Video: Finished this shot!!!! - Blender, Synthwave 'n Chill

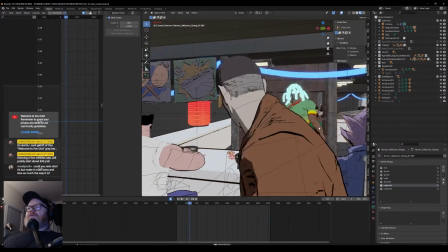So just for when they're bent is when they look weird, otherwise they look okay.
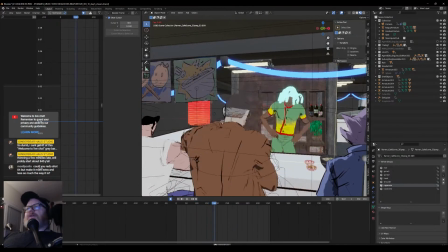So I just go do a quick sculpt on that for this shot and it'll look fine. I can show you guys how that looks later, but it's pretty simple to do. Maybe I'll show how to do that in a future tutorial or a future stream.
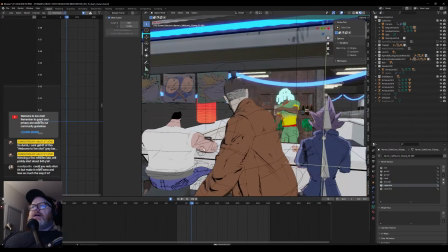And then yeah, same with these guys. This was just me in the mocap suit.
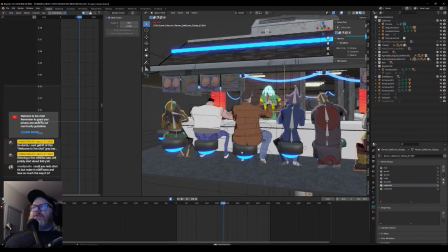I walked up and sat down in I used a stool, and then I modified it in iClone to sort of line it up.
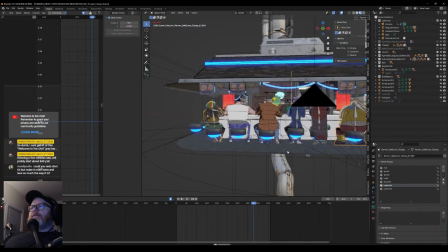Oh, camera's getting in the way. Turn off all this stuff.
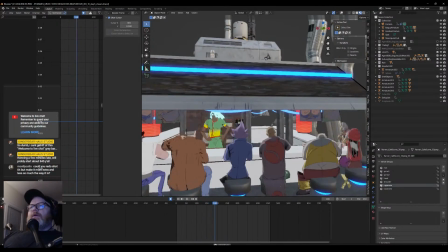There we go. Yeah, so this is all mocap animation on these guys, and just kind of tweaked it a little bit.
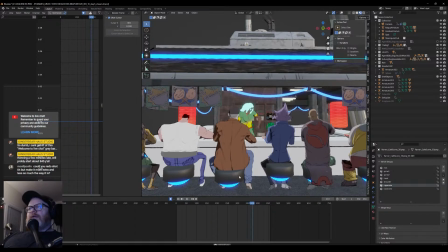I did a little bit of modification in Blender to make sure his leg steps around the stool okay and looks all right.
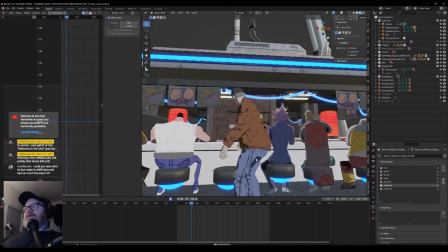And some of it was a little short, so I duplicated and stretched it out, and then I baked it on 3s and offset them from each other. Because one thing you want to do if you're working in stepped animation that'll help you sort of fill in the gaps.
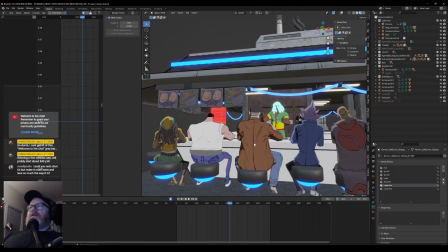You don't want to, say, take all 3 of these characters and bake each of them. Well, first thing I do is if it's slow motion or mellow types of motion like this,
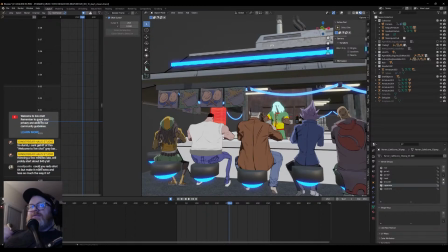not high fast moving action, I'll bake it on 3s, sometimes every 4th frame, 3s and 4s, because they're not moving a ton. You don't need a ton of animation. It actually ends up looking a little too smooth, which I don't really like.
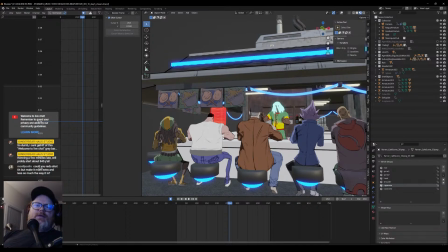I want it to look sort of choppy like 2D animation, and that's what I'm trying to do. I want it to match this 2D art as close as I can, so that people who aren't watching this
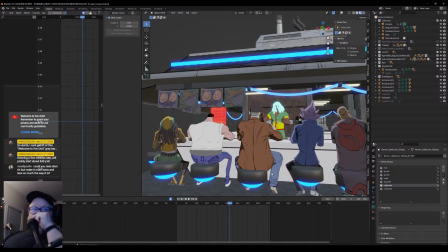can't tell the difference, and as much as possible. And so when it's slower animation, same with traditional animation, they're not gonna animate on 1s and 2s if they can help it, when it's just a person standing there talking or just scratching their face or something.
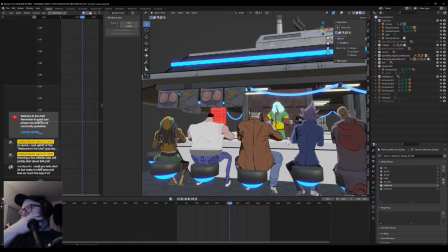You know, even anime, you know, they have they're the experts at shortcuts and saving time on animation, so where to animate and where not to, you know, freeze the head and just animate the mouth, stuff like that.
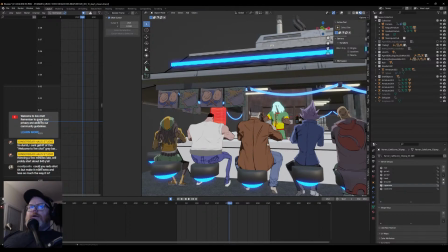But another thing you can do, which I learned from going through frame by frame on Akira with the bike chase, for example. If you open that up, and sorry if I'm repeating myself from an earlier stream, but they're not bookmarked, so you might not have run across it.
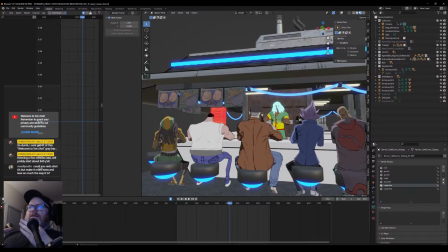But one thing they did is, if you look at the bike chase, for example, when they come out of the bar, one of the best places to see it is when they come out of the bar, they all get on their bikes, you know, Kaneda kicks Tetsuo off his bike, they load up, and then they all pull around that corner, leaving the alley.
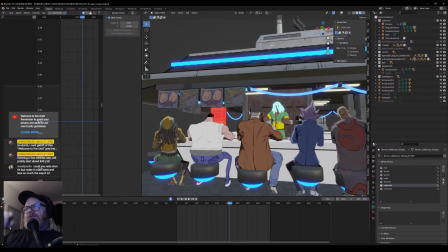And when they do that, if you slow down and you arrow through frame by frame, you'll see that when one bike moves, it'll move 1 frame, then freeze for like 2 to 3 frames, usually 2 on those, because it's moving kind of fast.
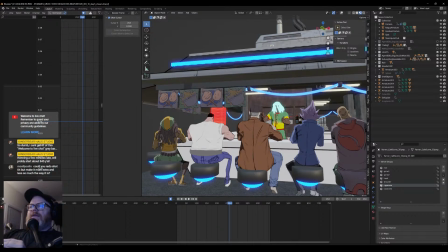But then on the still frame, the other bike will move and then freeze, so they're sort of also, so it's like they're going along. Wait, let's see the camera. So the bikes will be going along like oops, you know, offset, and then there's like 5 bikes each doing that.
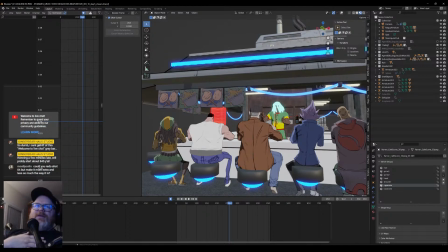And then when you watch it, it makes it look even smoother than if they just, you know, they save a lot of time without having to animate the whole thing on 1s, and it sort of looks like they did. So that's a really cool trick I found, and that's what I did with these.
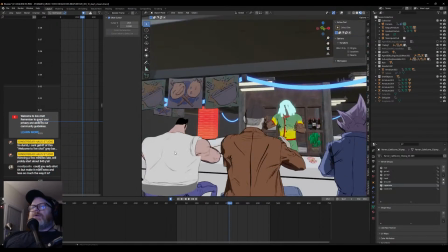These are animated on 3s, so these are all, each 3 of these guys are offset from each other by 1 frame.
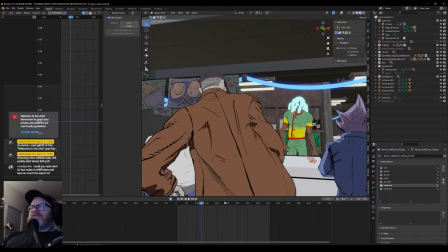So I think you can see it here. It's just a lot of idle animation, so it might not be as obvious, but if I go through an arrow,
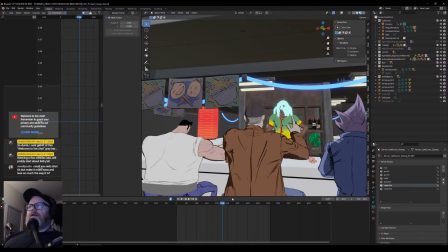all right, the cook moved 1, and then this guy moved. Yeah, all right, so there you go.